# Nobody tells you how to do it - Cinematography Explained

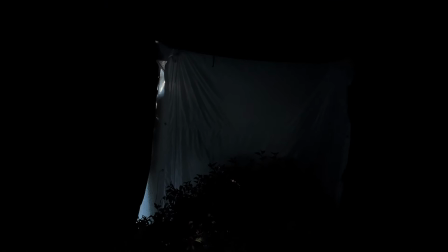8:06 And obviously what you try to do is just make sure you have some information in the window,
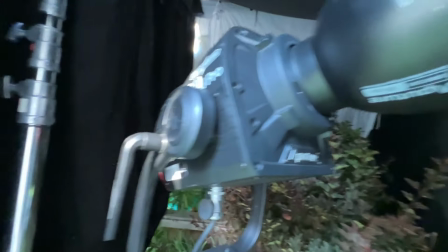8:11 but you don't have like a green leaves behind the window, yeah, all of this stuff.
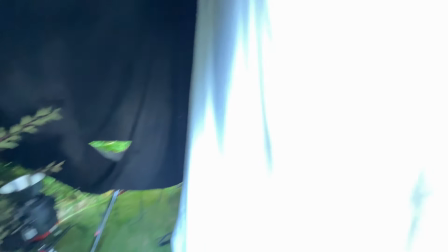8:16 That's why we block the window, put the 1200D and 600D there,
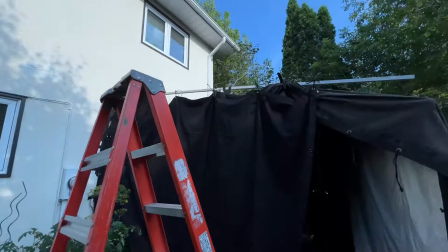8:22 and put together 8 by full grid right there, and make sure we have this
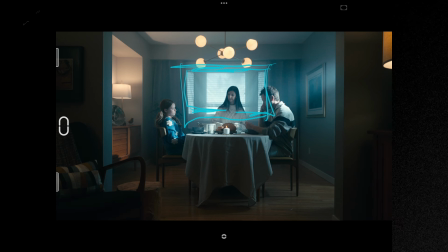8:28 attached like just a little bit far away from the window to make sure we have just a texture of the you know, as you can see here we have some texture of the, for example, Christmas tree or something like that.
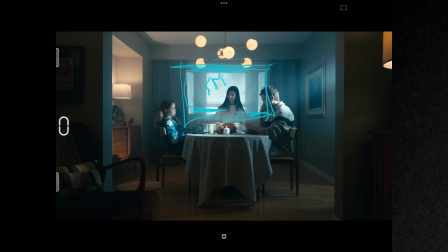8:46 We can imagine behind the window we have trees, yeah, and all of these trees covered by snow, for example, yeah. We have a bunch of practical lights to make sure we have some warm feeling a little bit, yeah, but we still want to stay in the cold temperature.
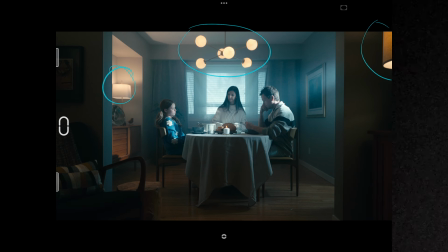9:06 You can see the main window here is not motivating light for their faces here, yeah. Here we have nice slash of the light coming from the different room. As you can see, create more pattern on the ground also, yeah.
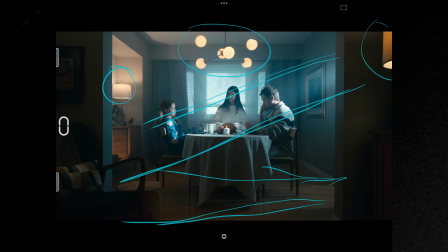9:24 And this kind of a little bit tricky situation, because prediction can be okay, another window or it's a kitchen,
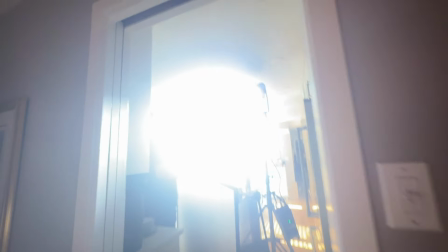9:31 and from the kitchen some light go through this like a slash, you know, there's a cold sun,
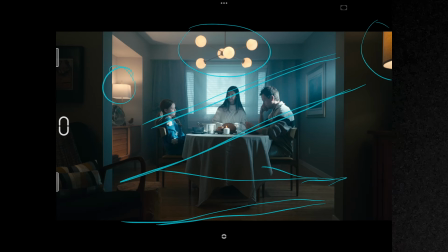9:38 white as possible, yeah, go through the window behind him, for example.
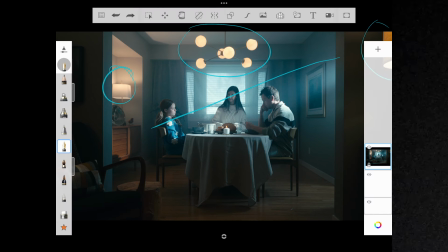9:44 You can imagine that, but it's also a bit, you know, it's thin ice,
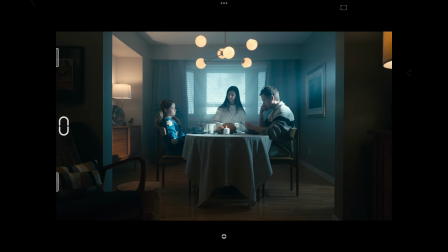9:49 I would say, to create more realistic variation of cold weather here, or add some spice. And always I try to add some experimental things and add some spice, and that's why we have here such a like a 30-degree spotlight. I believe this 600D with spotlight mount, and we create this like a slash of light to have some level on her, level on him, shadow.
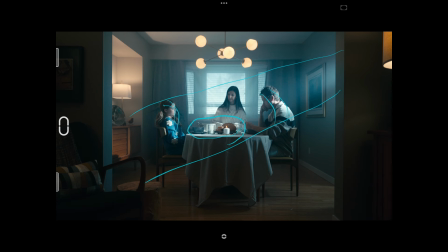10:16 Yeah, also emphasize this thing because we have steam right there, and not much level on her. And keep in mind this wide shot and situation, because when we go through the close-up, I just change things a little bit.
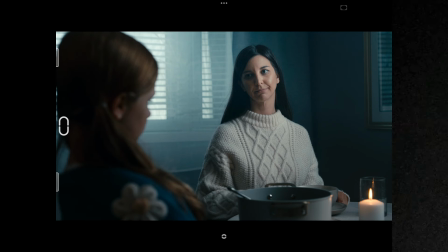10:32 Okay, what do you see here? It's a close-up, then wide shot, then close-up, then wide shot, then close-up. Yeah, light is a little bit different. But as you can see, when she's like a start sit down, yeah, you have this slash on her a little bit, but most of the time she's in the dark.
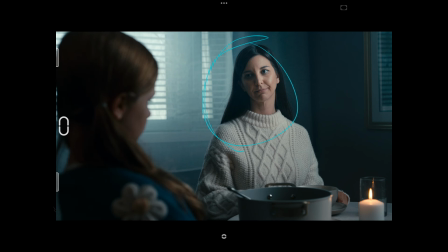10:51 But the next shot, we have this nice like a sidekick, yeah, on her, and primarily it's soft light. And even here on the table, soft light too. And why I did this? Most of the time you just try to connect the hard and soft light together to be able to have nice like a light, dark, and all of this juicy scenario. But here I just thinking, okay, this is a cold weather, winter time, yeah,
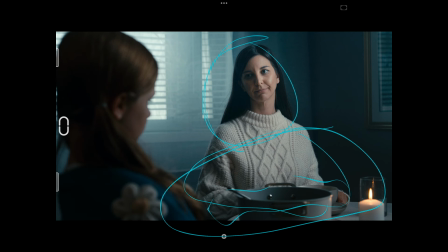11:23 and if I just put the slasher right there on her or even here, and that can be a little bit, maybe even too much attention to this, yeah, from the wide to close-up. And then I decided, okay, I just put the F22c right there, yeah,
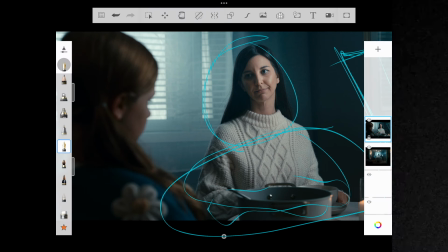11:42 and we create just a sidekick on her and be able to have same thing. I just clean the frame right there, sorry.
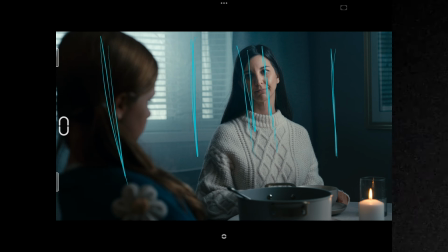11:51 And then we have the dark side, light side, dark side, light side, dark side, yeah. And what I can do differently next time is just to add some a little bit small hard splash right there to create like a soft hub, but not too much.
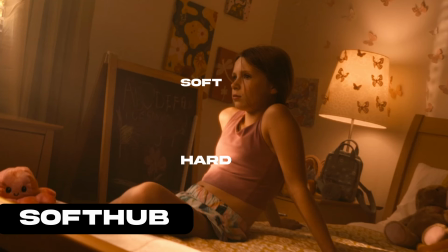12:09 Yeah, soft hub is basically you have hard light right there and more soft on her face.